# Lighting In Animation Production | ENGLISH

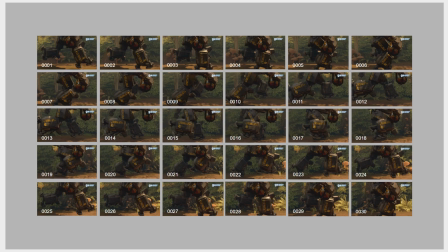494s
Okay, so this is the sample that what render artists usually do after they submit the shots. They will check frames of the shots.
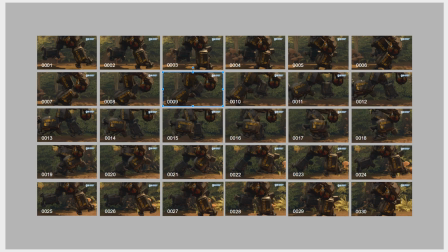505s
Sometimes when the frame is broken like this, you can see they will see something like this in the render manager, and this means the frame is broken, so they need to delete these frames and reload it again.
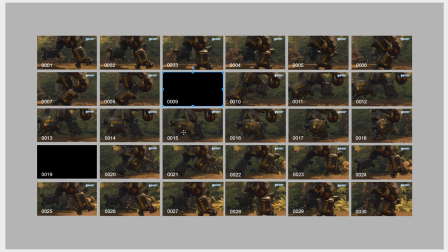524s
So the render managers will know that this frame is broken, and it will re-render the frames again.
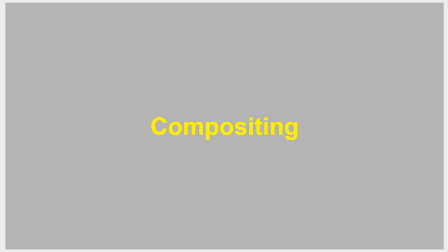533s
Okay, now compositing. There are some tools that can handle the compositing stage.
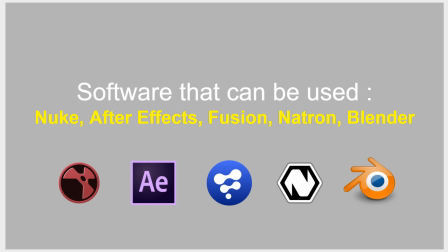539s
Software like Nuke, After Effects, Fusion, Natron, and Blender can help us to handle this job.
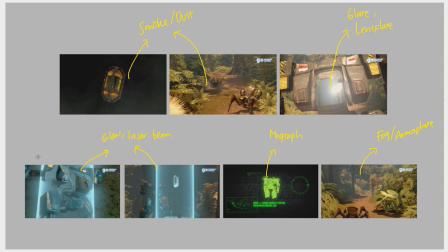546s
As you can see here, there is a smoke and dust elements that I put on top of the rendered frames to make believable feeling to the shots. We can also give some simple effects like glare, lens flare, and glow.
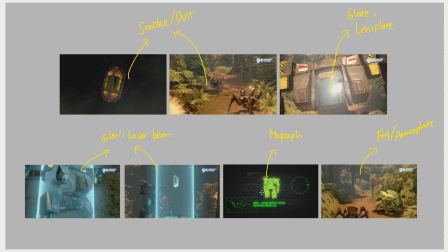563s
Also adding some motion graphic stuff will help the story. Also can be done in compositing stage. Okay. After that, we can give a fog or atmosphere and depth of field to make it even more believable.
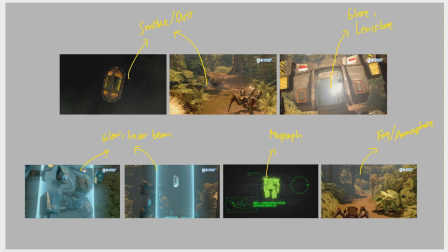581s
So, okay, I think it's enough for this video here. Hope it's helpful for you guys, and if you like, you can subscribe on our YouTube channel here, and see you soon. Bye.